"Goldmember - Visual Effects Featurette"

I'm Dave Johnson. I am the visual effects supervisor for Austin Powers and Goldmember. It's my responsibility to create and oversee all the visual illusions in the film.
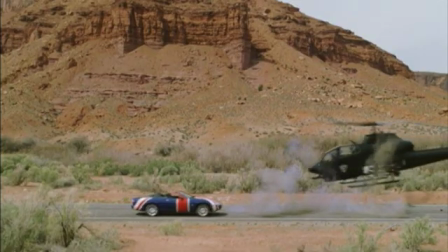(0:12)
A variety of techniques were used for the visual effects in Goldmember,
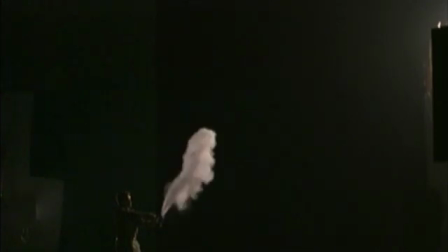(0:17)
some of which were surprisingly simple, such as in this shot from the opening sequence, where a squeezed bottle of baby powder provided smoke for the ejection seat explosion.
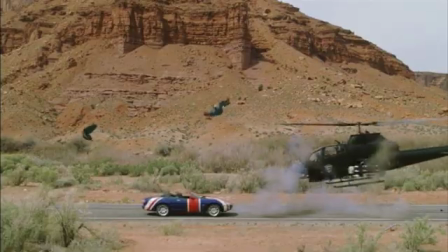(0:29)
Here's the shot again, showing its separate stages of progression. Green screens were used throughout the film.
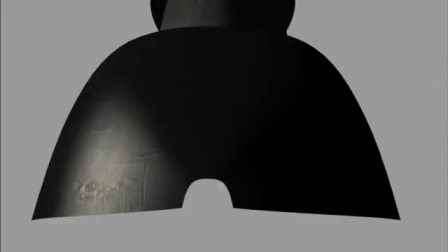(0:37)
Here the background image has been rotated and warped, and the helicopter engine housing has been digitally created.
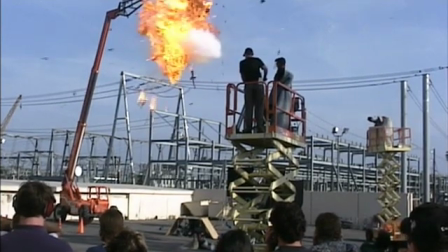(0:44)
Miniatures were used for the helicopter explosion.
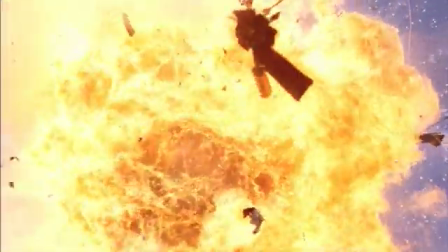(0:47)
Using a high-speed camera and adding CG rotor blades makes a 1/6 scale helicopter appear to be full size.
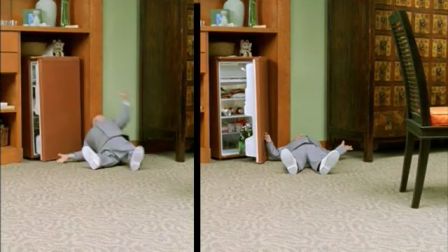(0:56)
Here are some examples of where morph technologies were used to seam together multiple elements, one with the dummy and one with Vern Troyer playing Mini-Me.
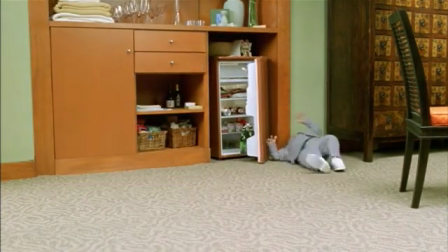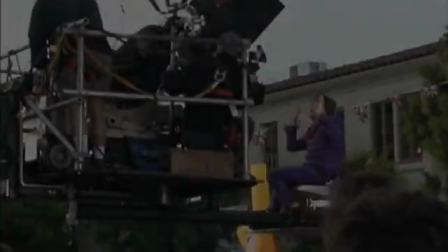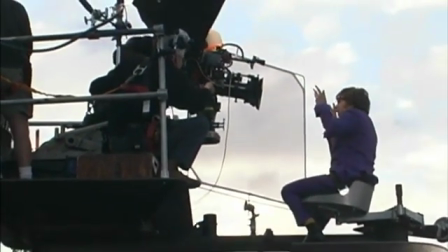(1:18)
The push into the Dr. Evil's Hollywood lair originally was to end on the Hollywood sign,
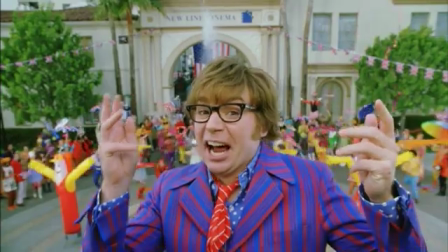(1:23)
but Mike came up with a great idea to push all the way through the sign and end on a close-up of Dr. Evil.
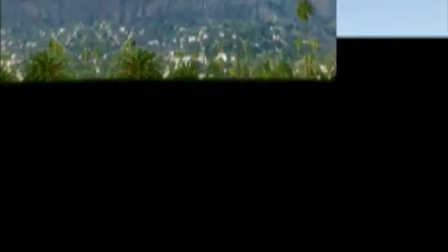(1:28)
The challenge was there wasn't a shot of Dr. Evil looking in that direction,
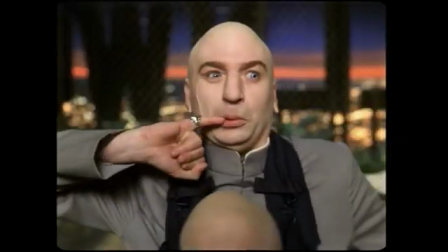(1:32)
so we had to steal Dr. Evil from a shot of him looking at number 2, and steal Mini-Me from yet another shot,
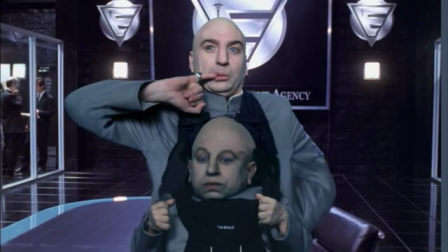(1:38)
and paint in the portions of their bodies that were still missing. This was combined with a push through the sign and the mountain to create the finished shot.
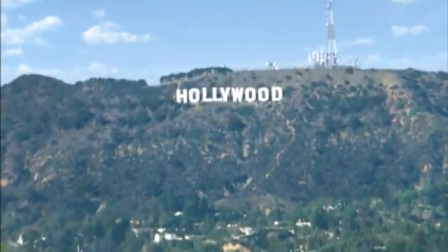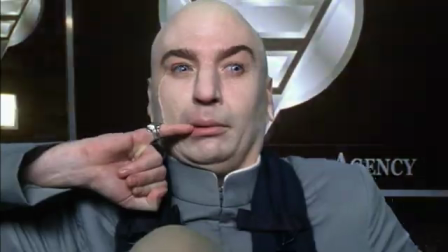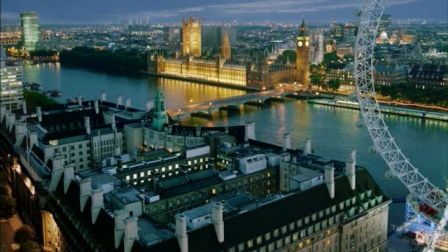(1:56)
The exterior of Austin's London pad started from a still photograph to which a new sky was painted in. The cars on the bridge were removed along with the Ferris wheel and the water. CG water was then added along with CG cars.
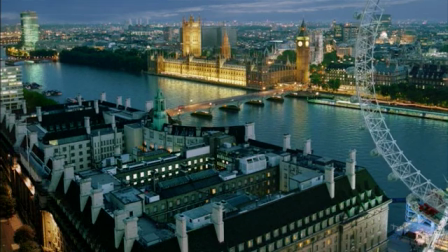(2:09)
The Ferris wheel was placed back in, now with motion. Austin's pad was CG modeled, lit, and animated and placed into the shot.
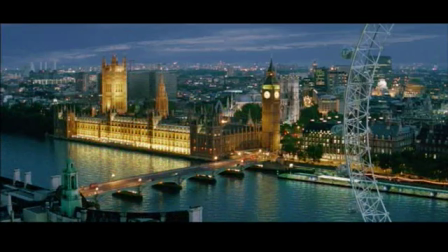(2:18)
Finally, a camera move was made on the final composite image.
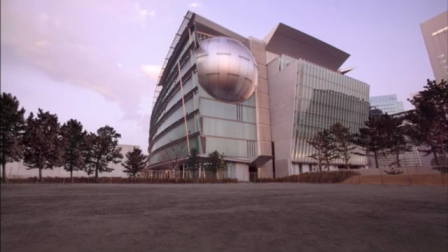(2:25)
Mr. Robato's building was also dramatically enhanced by removing the basketball court and adding in new trees, a sky, Mount Fuji, and signs.
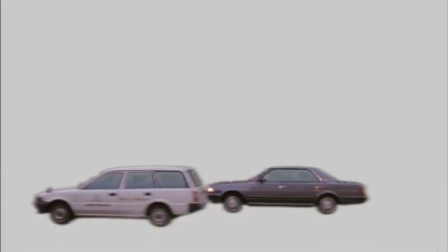(2:34)
Cars were taken from a street shot in Tokyo and then added in front of the Robato building to complete the shot.
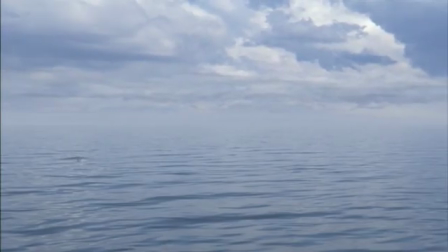(2:41)
The tractor beam dish shot started with a painted sky, a CG water environment, and a CG dish.
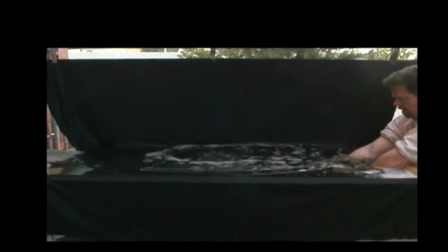(2:47)
We then filmed water falling and water churning elements. These were then multiplied, scaled, and tracked to the shot.
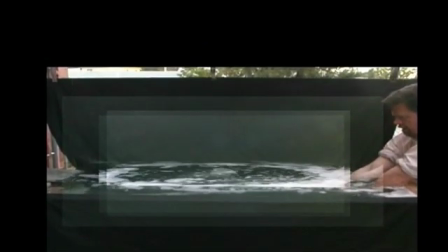(2:55)
This is really a great example of the combined use of organic and digital elements.
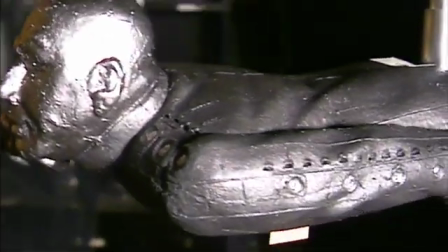(3:03)
This is an animatic of what will become the Mini Cooper attached to the Dr. Evil submarine shot.
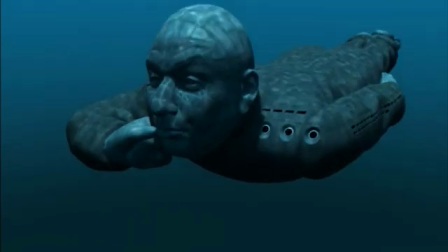(3:07)
These are used to define the basic motion and feel of the shot prior to committing the shot to the computer animation process.
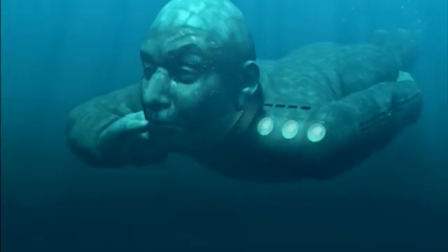(3:14)
The sub started out as a clay model that was laser digitized and then further modeled in the computer.
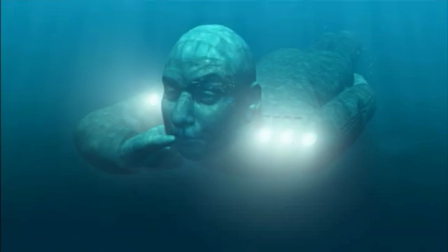(3:20)
Over 30 different passes are needed to make one finished sub shot.
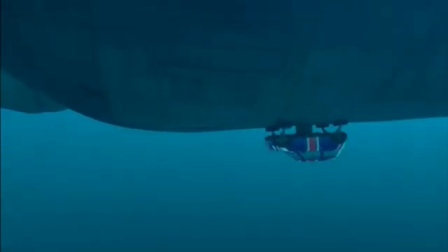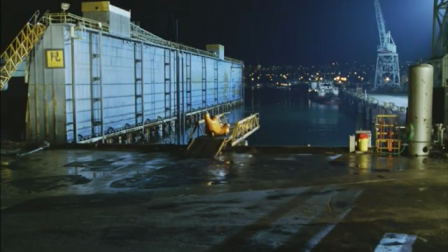(3:29)
The dock shot began with Goldmember's Sparrow driving up onto a ramp that went out over the water.
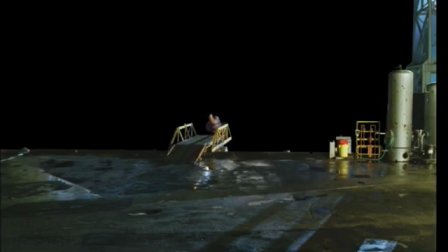(3:35)
The ramp was then shortened to fit the mouth of Dr. Evil's sub, and lighting effects were added to simulate the vehicle going inside.
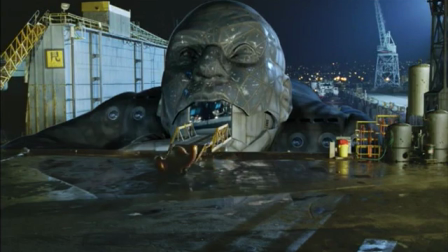(3:44)
The background was added back into the shot, then stretched to make room to see the water. Seeing the lights from the Sparrow sweep across the face of the sub,
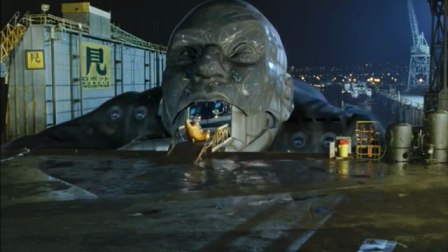(3:52)
and seeing the sub's reflection in the wet pavement helped make the scene between real and artificial elements invisible.